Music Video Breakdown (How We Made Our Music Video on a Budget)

What's up guys this is Ryan from the Indie Music Academy and I have with me today Kevin from the Filmmaker's Blog. What's up guys? And the reason we're making this video is because Kevin here filmed my latest music video taking over me and we're gonna do a frame-by-frame walkthrough of how we made this music video because we actually made this music video for zero dollars and so we're gonna pass on, well Kevin's gonna pass on, his filmmaking knowledge to you guys and we're going to just tell some stories about how we actually pulled this off without spending any extra money. You ready? Does that sound good? Yeah, that sounds great to me. So I guess we do have to start with a disclaimer, though, which is that even though we didn't spend any money on this video, we did have equipment. For example, it's kind of hard to film a music video without a camera. That's true. We did use, but we did use your camera that you're already using for YouTube. This camera right here, the YouTube camera. So we just use stuff that we already had, stuff from past video shoots, and it was just a matter of utilizing what we had to the best of our abilities. And so, you know, if we give a tactic and we say something and you don't have that exact piece of gear or that exact light, odds are is that you probably have some kind of light or that you have some kind of camera. There's even a camera on your iPhone. So without further ado, let's go frame by frame and let's go to the screen capture right here where we also are.
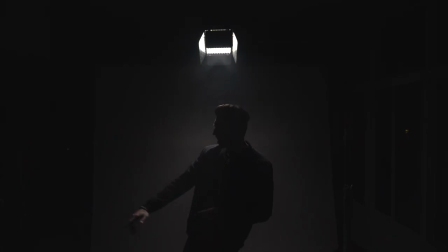Gotta get in this. Nice. Like a lot of people would see a frame that's not workable, but I kind of knew what I could do in the post-production process and cropping out,
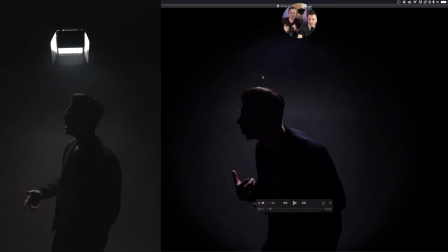you know, basically the house and the sides of the frame. You basically just removed everything outside of this little circle here. And created a circle and faded it in, feathered it in. Yeah, nice. So this was the very first idea.
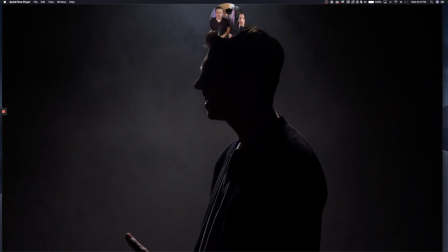Yes, this was the silhouette shot that I wanted on just a gray background because we really didn't have a background. So I said, let's just put up a white sheet and make it gray. Right, yeah. So it's just a gray background. This is all done with one light. I have the light positioned.
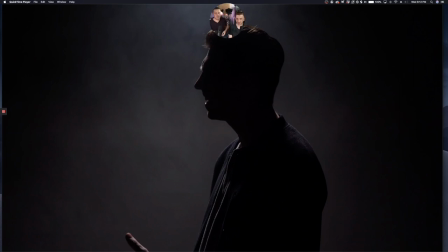Right above. Yeah, right above, coming in at just a slight angle to create that rim just around your face. So anyone can make this shot if they just have a white sheet, one light, and then if they have the nighttime, right? Because that's... Totally, totally. So just use the dark and one light, and then you can recreate this exact shot if you like it.
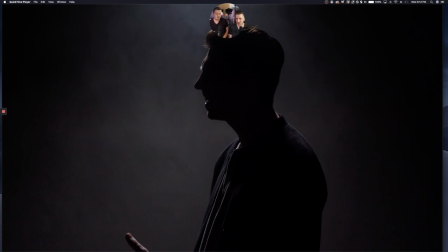And then what's the secret sauce that we threw in to make it look extra cool? This shot right here? Yeah. Well... starts with an f oh we're talking about fog we're talking about fog that's like the one thing that people might not have true true fog machine is a niche product for sure well we got ours at guitar center so technically a musical uh expense i mean yeah we got that years ago back when uh i'd help you play your shows that's right yeah i'd play drums for you and we'd just throw the fog machine underneath the drum set and whenever that thing kicked on i couldn't breathe for a whole course so yeah so that's where that originated and that's how we kind of brought
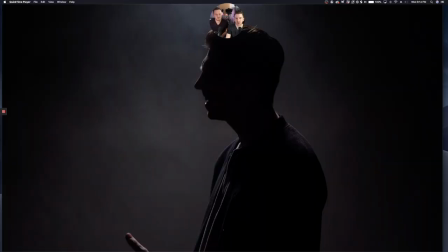this into the project all right so yeah just be careful maybe if you have like a desk lamp or something just make sure it's like i don't know tied to a string i don't know yeah well i mean the beauty the beauty about this frame is that it's a tight shot and you
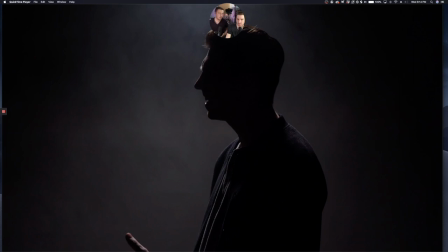can have your buddy hold a light on a ladder exactly right outside of the frame and no one will know any different that's right This shot, I mean, this is one of the most simple shots,
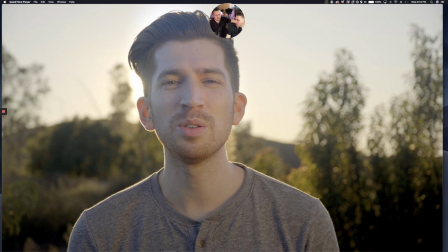but there's a couple of magical things to it. One is that this was during sunset, which is called golden hour. Yes. Right. And what happens during golden hour? The sun gets beautiful, a nice orangey tone. And it also just gets a little softer and the intensity goes down.
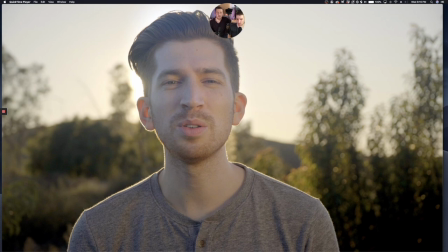Obviously, the sun's going down. You know, when you're shooting at 12 noon, it's way bright.